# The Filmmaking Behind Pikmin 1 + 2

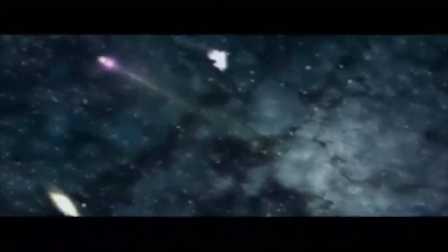Good morning explorers and welcome to Episode 5 of The Filmmaking Behind. The series where we break down video game cutscenes to see how filmically they work and why.
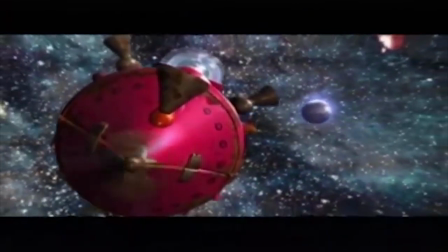Last time you were given a choice between a video on both Pikmin 1 and 2, or just Pikmin 3.
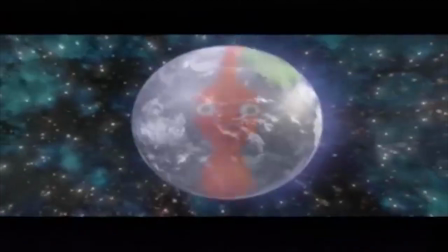And results dictated that we're covering the Pikmin franchise from the early 2000s.
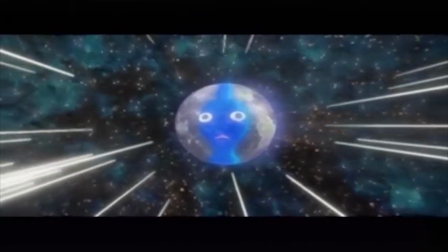If any of you are watching this at the time that this video comes out then congratulations! You've got plenty of Pikmin content to enjoy.
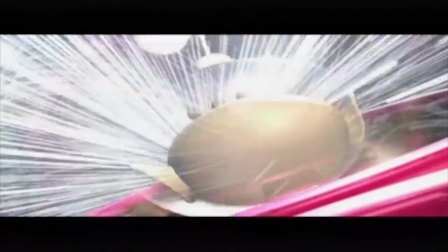This week alone has me making 3 different Pikmin videos. And there's a new Pikmin game coming out this week.
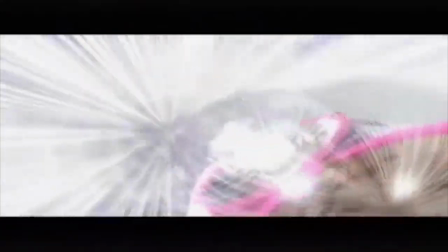And other YouTubers are covering the franchise right now. Welcome to the Pikmin harvest everybody.
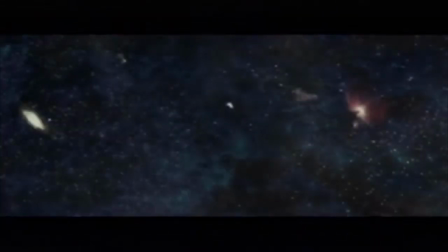It's probably gonna be the only one ever. What's up guys, it's Daz here.
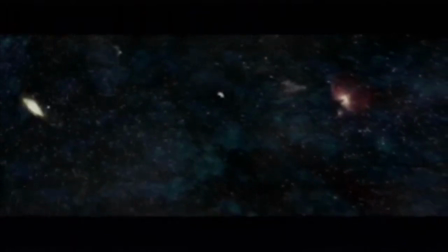But you don't really care. Let's turn back time now, back to the original game released around 16 years ago.
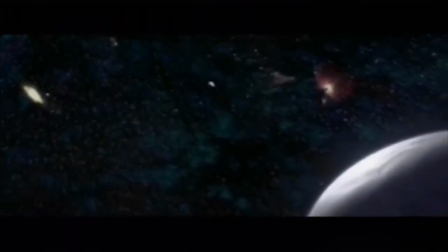And start from there. So the camera begins with a simple pan across the stars with some futuristic and mysterious mysterious music playing in the background. Immediately setting up the fact that we're in space. The camera stops in place in preparation for Olima's appearance right in the centre of the frame.
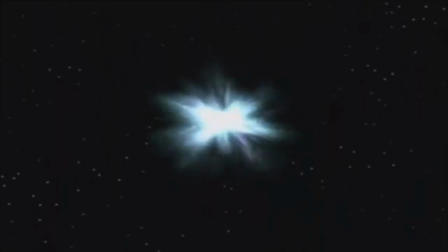He appears in a flash of light, not to tell us that he's some kind of godly character but instead to keep up that futuristic feel as it's just his manner of space travel.
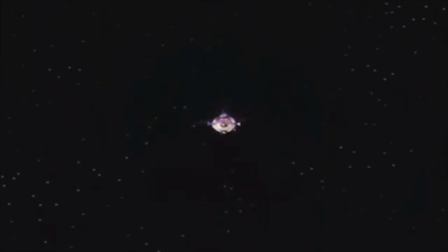That's how things work. And while he does begin tiny on the frame, this is not to make him seem unpowerful, but rather to emphasise his action of coming closer to the camera, and thus the scene and story.
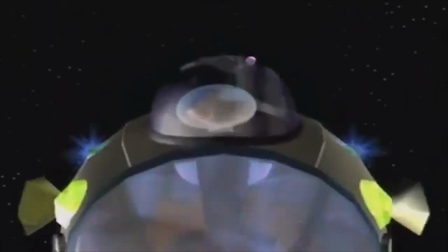Here we see Olimar casually looking around, painting him as just an ordinary guy, and suddenly not someone with villainous intent or anything.
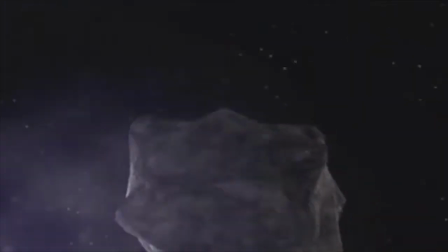We then get a cut to the next shot right as Olimar covers the entire frame. The first frame of the next shot also has the shot completely engulfed by the meteor.
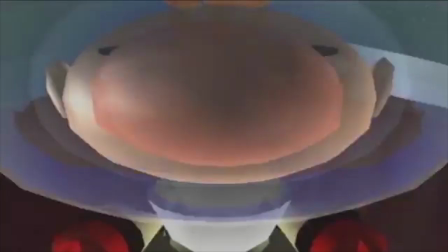I guess you could maybe call this a match cut as the frame size is the same, but if there's another name for this kind of transition, let me know.
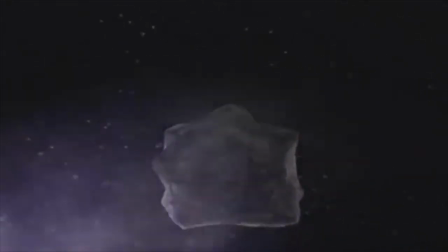I couldn't find a definition myself. Anyway, this meteor is shown to be opposing Olimar, as you can tell by how it's moving away from the camera.
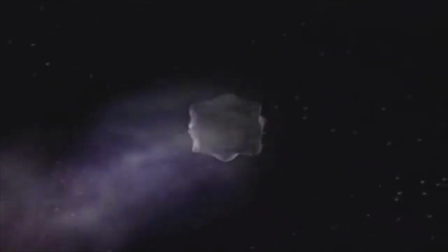Additionally, the music highlights a sense of dread or drama upon it's appearance. Telling us it's something to be concerned about. Back to Olimar and we see he's opposing the meteor more now as he moves from right to left, whilst the meteor moves left to right. Collision is imminent. And on impact, the music climaxes to emphasise the action.
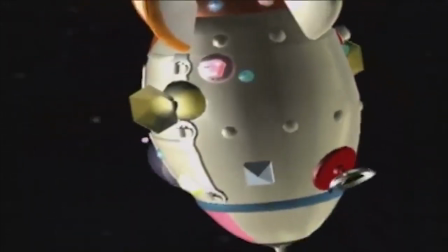Next we see a shot of Olimar and his ship shooting directly downwards.
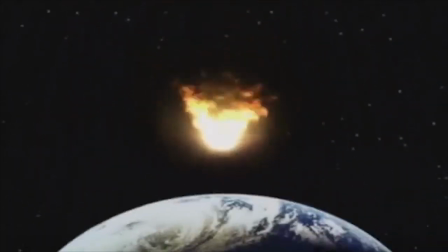Initially from a close-up shot before the camera pans out, to an extreme wide shot, including the giant and mysterious planet.
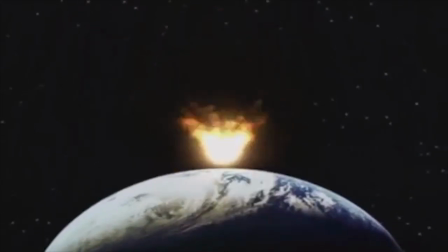As well as showing the ship lighting up as it enters the atmosphere. Only adding more drama.
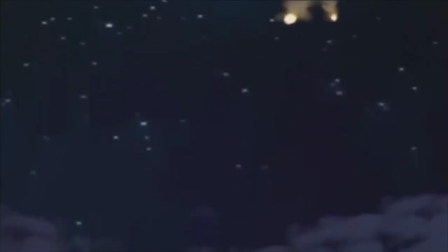And on an urgent sounding cacophony of music, we get a low angle shot of the ship plummeting to the planet in its fiery format, with chunks flying off in any which direction.
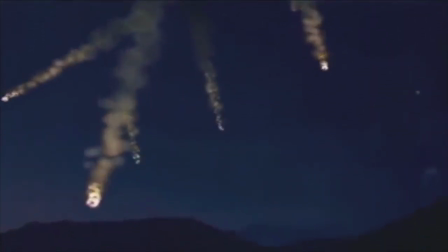This tells us clearly that the ship is falling apart, and so foreshadows the fact that the game's goal is to collect them all.
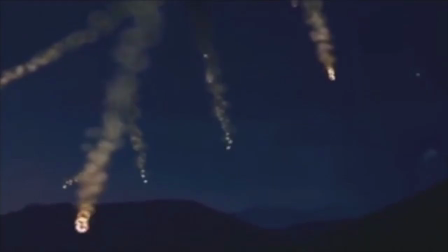The ship is also shown to be absolutely tiny here to emphasise just how little power it has across the entire environment it is falling onto.
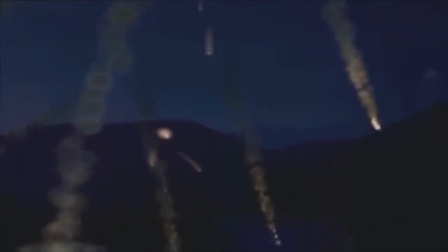And the scene ends with the ship falling out of shot, with a distinct rumble on the ground, and a fade to black on the world's silhouette. And here is our first title card, introducing us to the name of the area we're in. This happens throughout the game every time you enter an area, but something I would like to mention here is the sound. It shows a great example of a J-cut, which is where the sound of the next scene bleeds into the previous. In this case, the background music for this area begins towards the end of the title card and before we actually see the place.
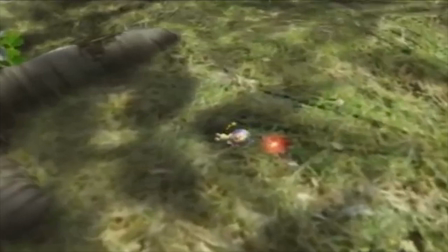It adds a nice sense of fluidity to the transition away from the title card. And with a high angle motion shot we see Captain Olima collapsed on the floor.
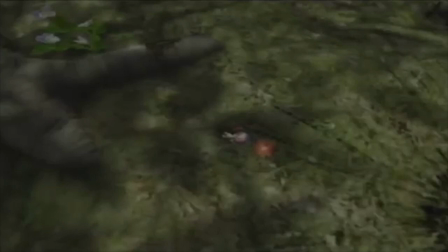Tiny and looked down on at first because of his lack of power at this moment, but eventually at least a little bigger as he regains consciousness.
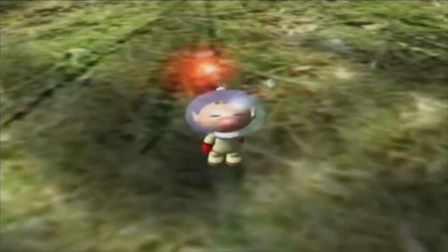Next shot we're closer still and move to a head-on position on him. Enough to actually see his actions and movements.
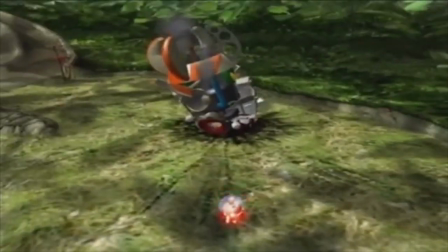Before we pull back to see the wreckage of his ship. The tune that plays along this motion also seems to mimic Olima's shock on the sight. It has the same kind of notes you would expect Olima to verbally say, if that makes sense.
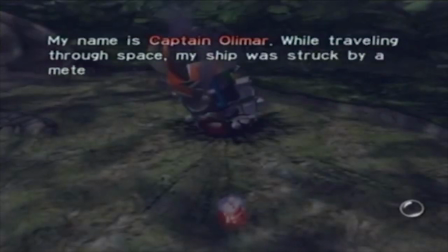And then we get a bulky chunk of text for the rest of the cutscene. I'll take that as a cue to move on.
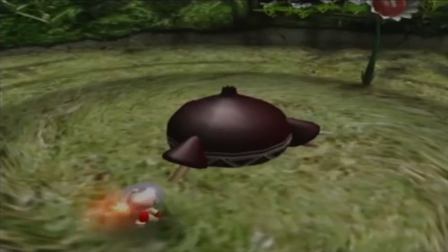The first Pikmin Onion.
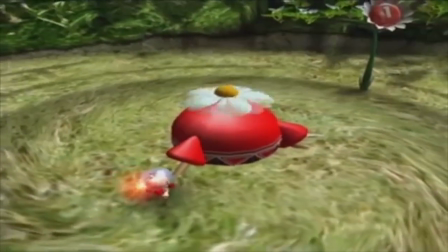In shot, the Onion remains perfectly central to the frame, as it is the most important aspect of this scene.
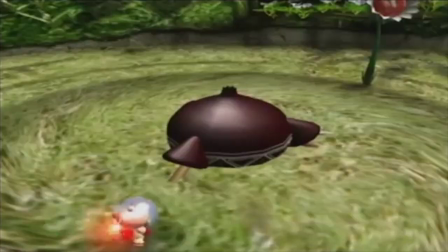Olima can be seen a little lower on the frame as his significance is lower, though he attempts to walk into the Onion himself.
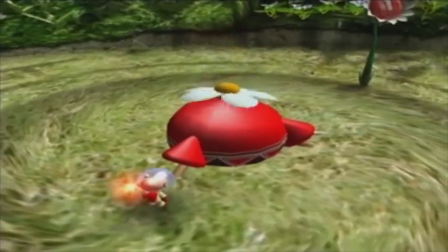But first First he's a little thrown off by the onion suddenly changing colour, and then again he's fully thrown backwards by the onion's activation.
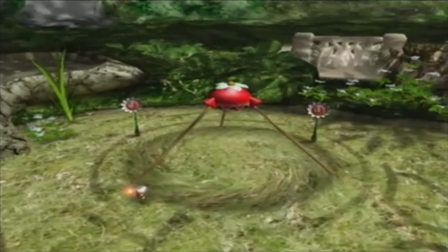Now the camera pulls back to keep the entire onion in frame. Now Olimar is even smaller than before.
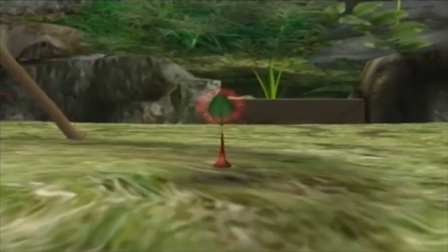Next the camera subtly closes in on the Pikmin Sprout. This isn't a complicated shot by any means, but it's purpose is there to fully focus your attention onto it.
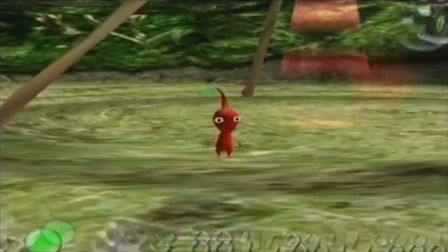What with the central framing and camera movements and all. And once it's plucked, we get a similar shot with the same motion.
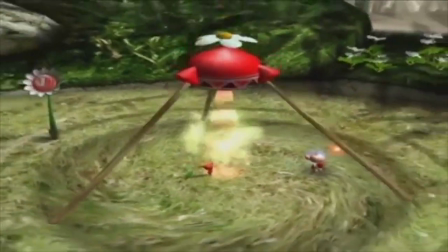And with the first pellet, the camera simply follows the motions of the actions to highlight what's going on in an easy to digest format.
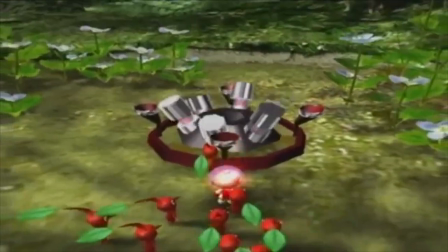Same with the first box. And to some degree, the first ship part too. And now we get one of 30 cutscenes showing the ship regain a part.
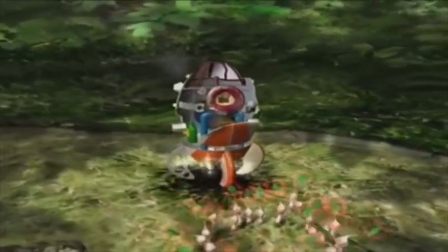It begins with a high angle on the ship before turning across and slowly lowering the angle of the shot.
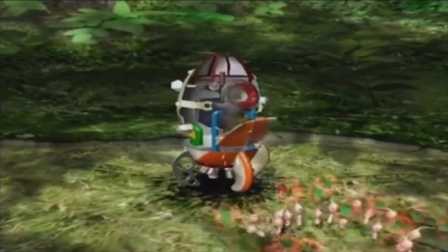The turning action acts to add a little more emphasis and dynamicness to the shot, though obviously not a ton. Whilst as usual, the angle makes the ship seem a little more powerful as it's just been improved. And with the upgrading sequence, there isn't actually a lot of camera movement. Though the sparkles tell you enough.
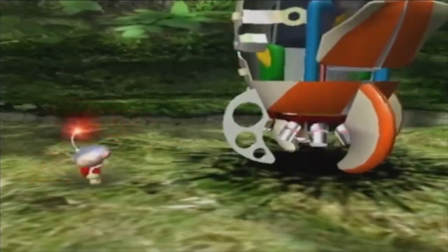Olimar appears from the left each time, and the next shot closes in on him a little and shows his excitement for the upgrade before turning back up to the ship. Once again the sound copying his kind of tone. And now the end of day scene.
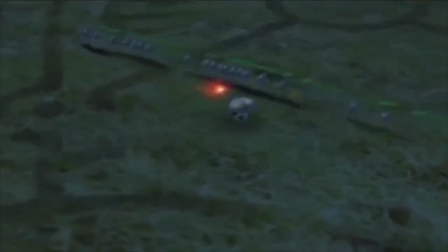The camera remains at a high angle, mostly to keep up the sense that liftoff is about to happen, and so we're looking down at the surface from the start. But also this is just the default angle for game as it highlights the minor size of Olimar and the Pikmin.
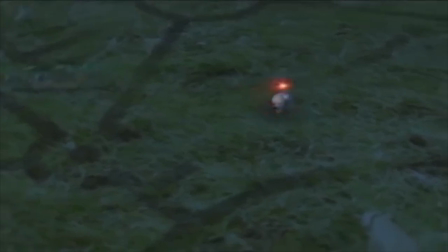We see the Pikmin run after their onion, or follow Olimar if they were with him, as he moves towards the ship.
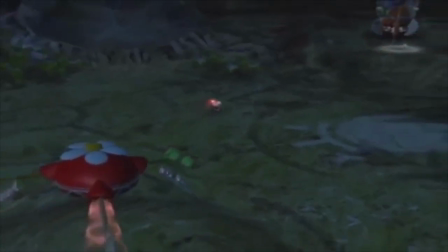Upon turning around and whistling the camera pulls back further and turns to capture any Pikmin scattering behind Olimar and into the onions within the frame.
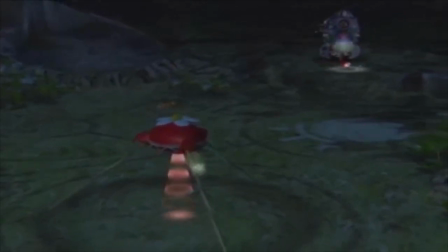Before pulling back a little more to show the entire scene of events in one frame.
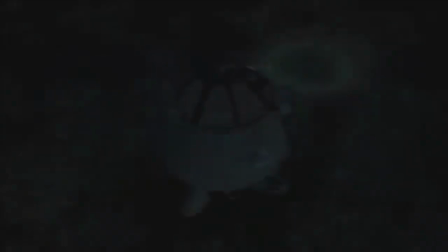Olimar pops into his ship, the music is triumphant and from another high angle we see the ship blast off into the sky.
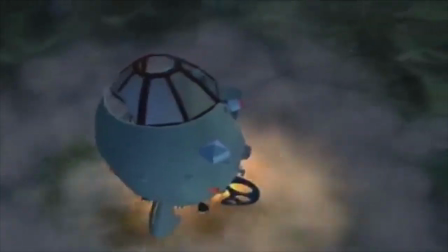And the onion slowly following behind him.
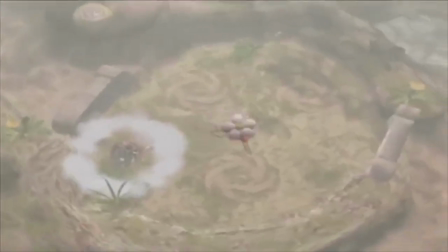Upon entering a new area, the camera begins with a super high angle, turning on an axis, before normalising back down to a stable position.
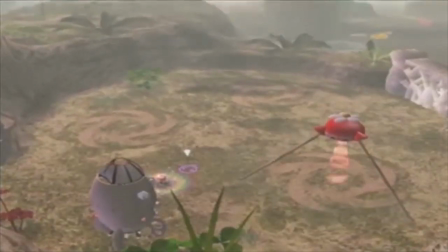This works to establish the area nicely for the player so that they are not too disorientated initially, and helps them on their transition into gameplay.
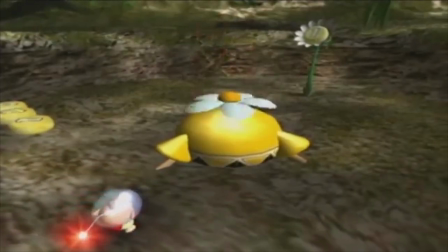Here's the Yellow Onion. Filmically, it's pretty much the same as the Reds, though do be aware of Olima's actions.
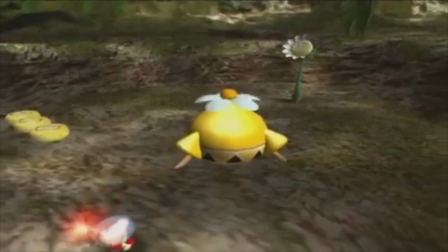He starts to walk towards it, is jumped again by the bloom, and then quickly walks away from it again, clearly learning from his previous mistakes, and jumping again at the jump out of the ground.
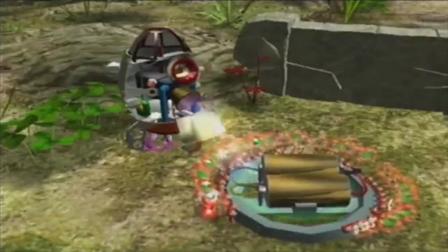The yellow Pikmin cutscene is identical to the reds. With future ship part cutscenes, the camera stays stable, but keeps its high angle on the scene.
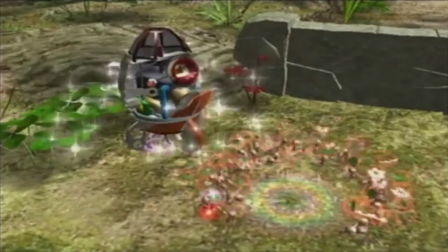Sparkles tell you everything else. There's really not a lot of cutscenes, see? Here's the blue onion.
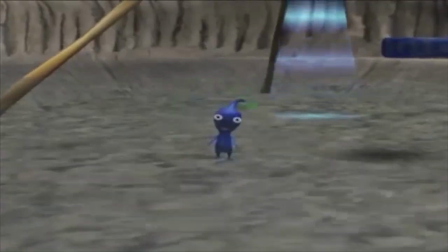Identical to the yellow. As is the blue Pikmin cutscene. And now we're at the final cutscene already.
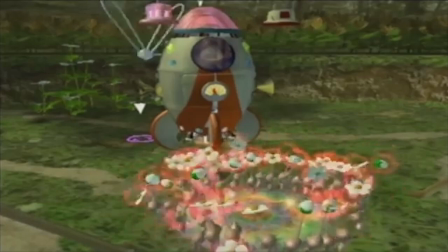Bosses and all that have nothing, so this is literally the next one. Crazy. So. It begins with the final ship part being collected.
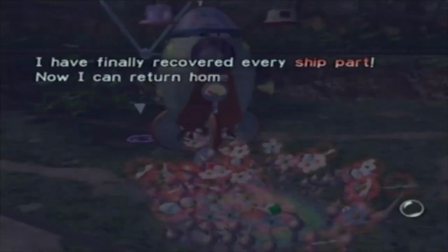This time with a much more head-on angle onto the the ship. Power has been restored.
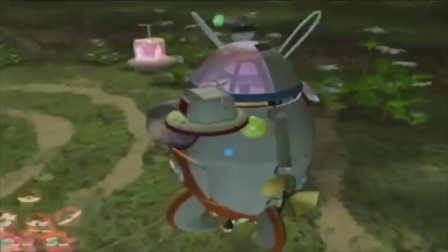With a final turn across the ship we get a mini-montage of close-ups to different parts of the ship, all restored and ready to go.
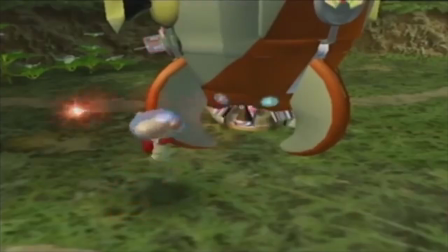With triumphant music to boot. And a final leap of excitement from Olimar, clearly charging up his spin this time.
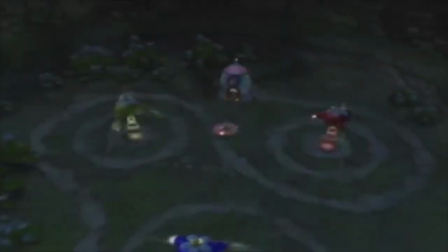And with the final scene we have the camera drop down from high up to super low, moving us into the final scene.
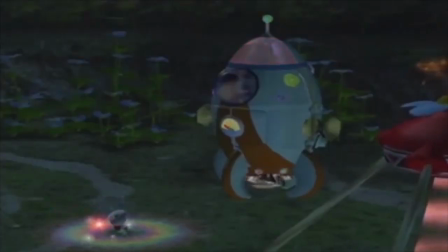With a slower, more emotional version of the End of Days song playing, we see Olimar standing in his usual position to enter the ship.
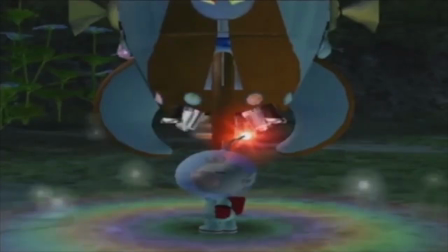Next shot, we close up on him, head on, able to clearly see him turn around.
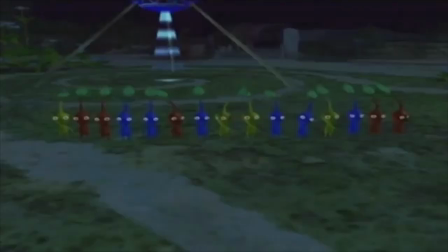The next shot shows his perspective of the Pikmin standing in a line and turning their heads along with the music somewhat.
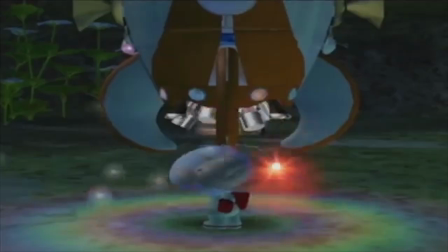Olimar waves, and the Pikmin kinda wave back. And with a final sigh, Olimar is sucked back into his ship.
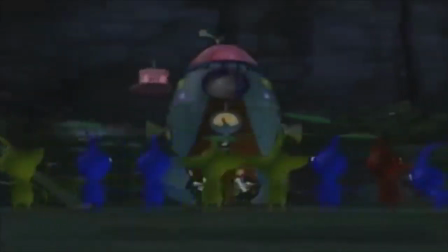The camera pulls back to show the motion. And with a turning low angle, the first in the game, we see the Pikmin looking up at Olimar's ship as it prepares to lift off.
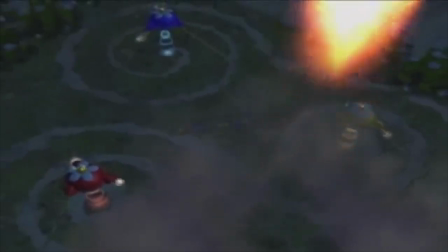On a harsh high angle we see the ship propel itself upwards, with the camera lifting to show the Pikmin watching from below.
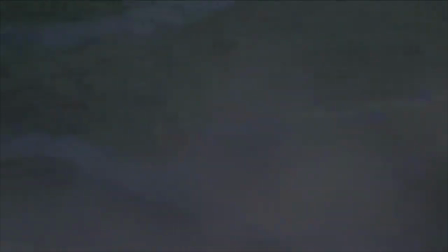Moving Looking closer to the Pikmin we now see the impact Olimo has had on them as they run to the side and start attacking a wandering Bulborb.
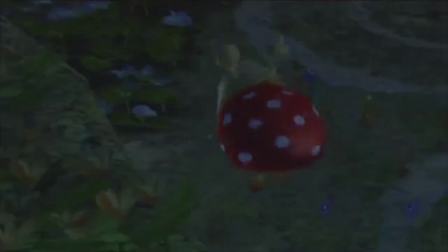They leap into the air and are clearly winning the battle.